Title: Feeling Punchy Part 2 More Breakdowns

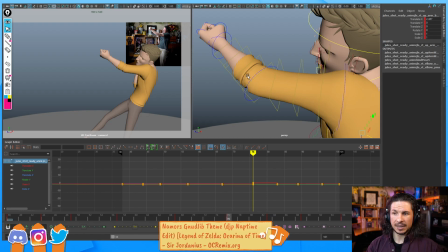So we don't have to, but if we do it later, it means that we're going to just have more work to do later. And the problem with kind of saving it for later, at least in my eyes, this is why I do it now,
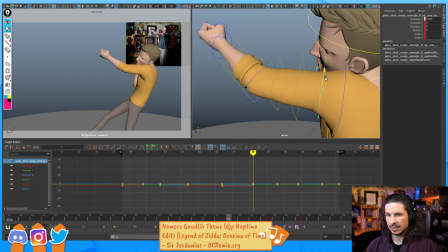is if I wait till later, I'm going to have twice as many frames to do this on. Or like 3 times as many frames. So if I do it now, I've only got like 10 frames.
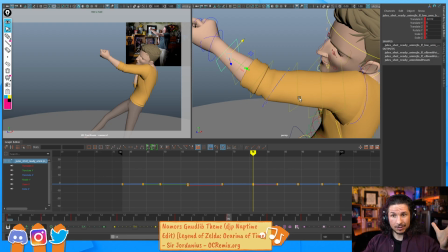And then when I add the breakdowns, all those things that I put in there are already there.
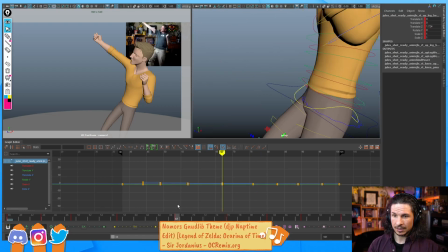And I can use them to build my poses faster. So for example, here, we've already got that leg cleaned up.
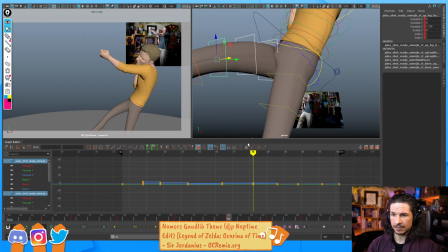So just copy that over, key it, and then slight adjustment.
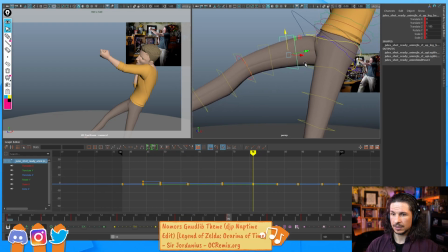There we go. And same thing here. And then the body, I kind of feel like it's a little straight there,
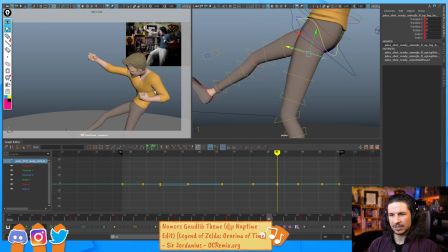but I kind of like that because it contrasts well with the next part here. I feel like if anything, it just needs to start bending a little bit more
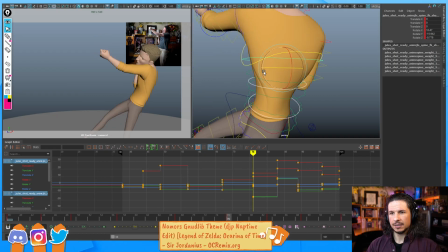because we get this kind of big chunk motion here. It just feels like it crashes forward a little too much. So I want to lead that a little bit
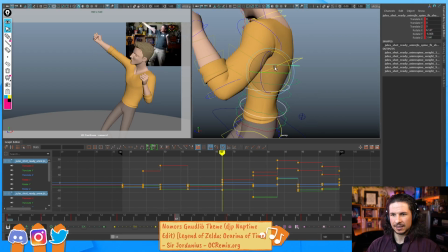where we start to feel the body bending a little bit forward before it then goes down.
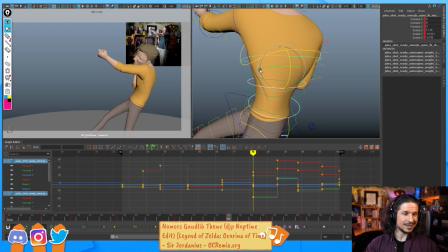And Tara, take care. Have a great night. And thanks for the reminder. And Fraternity, hello.
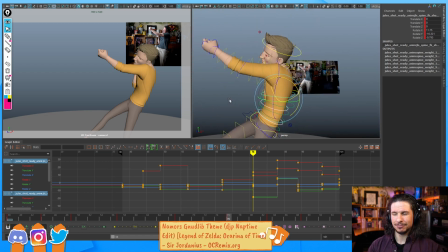Today we're going over mostly tech issues, like Tara mentioned.
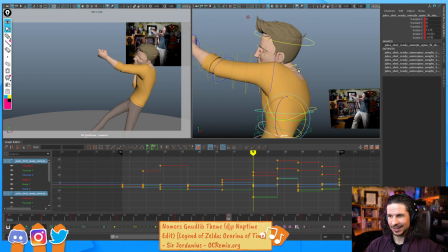It was just a lot of tech issues this morning. Let's see, I'm just trying to see how I don't like the silhouette of the neck right here. How we see so much neck back there.
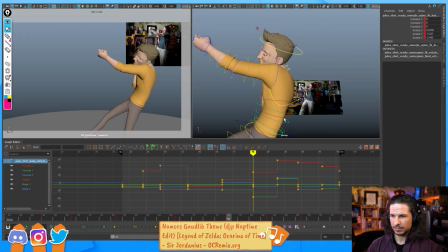So I'm gonna just see if I can push that. It's not super appealing. That feels better. It doesn't feel quite so hunched.
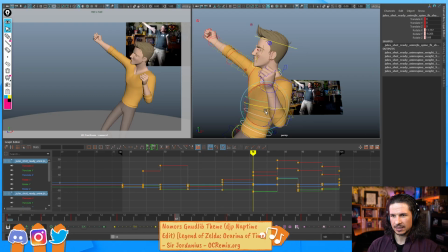It's not quite as strong in the twist, but I think I prefer it.
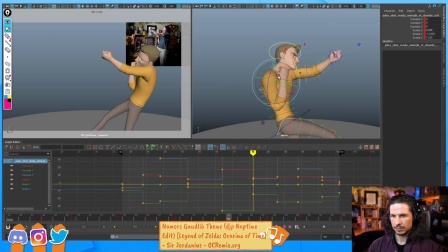We'll see. We can always come back and change it when we start adding in some breakdowns.
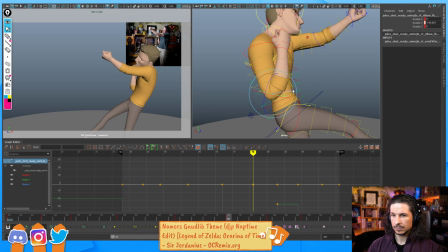Okay.
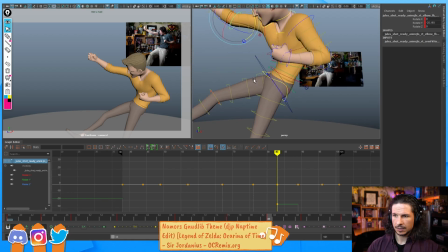Okay, now we're going through here. This leg is going to be very easy. I think up until... yeah, basically up until the end. I'm just going to copy this pose all the way through to the end.
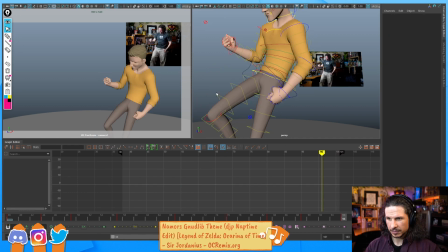And see how that feels. I think we might just need to push this a little bit more here.
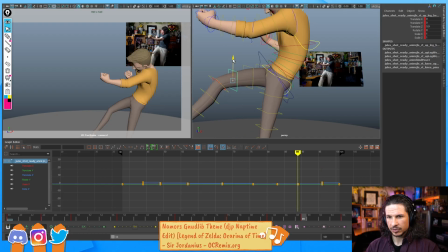And that leg is pretty much done for the whole shot.
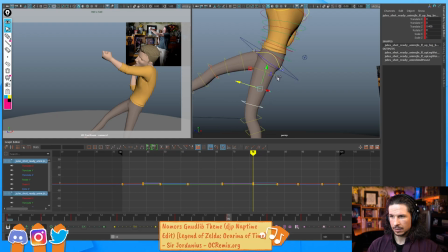Now, same thing with this leg. We just want to get that nice clean shape in there. And then quickly copy that over.
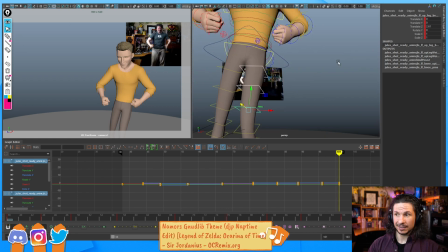When you get used to using bend bows, it really doesn't take all that much time to get it all in there.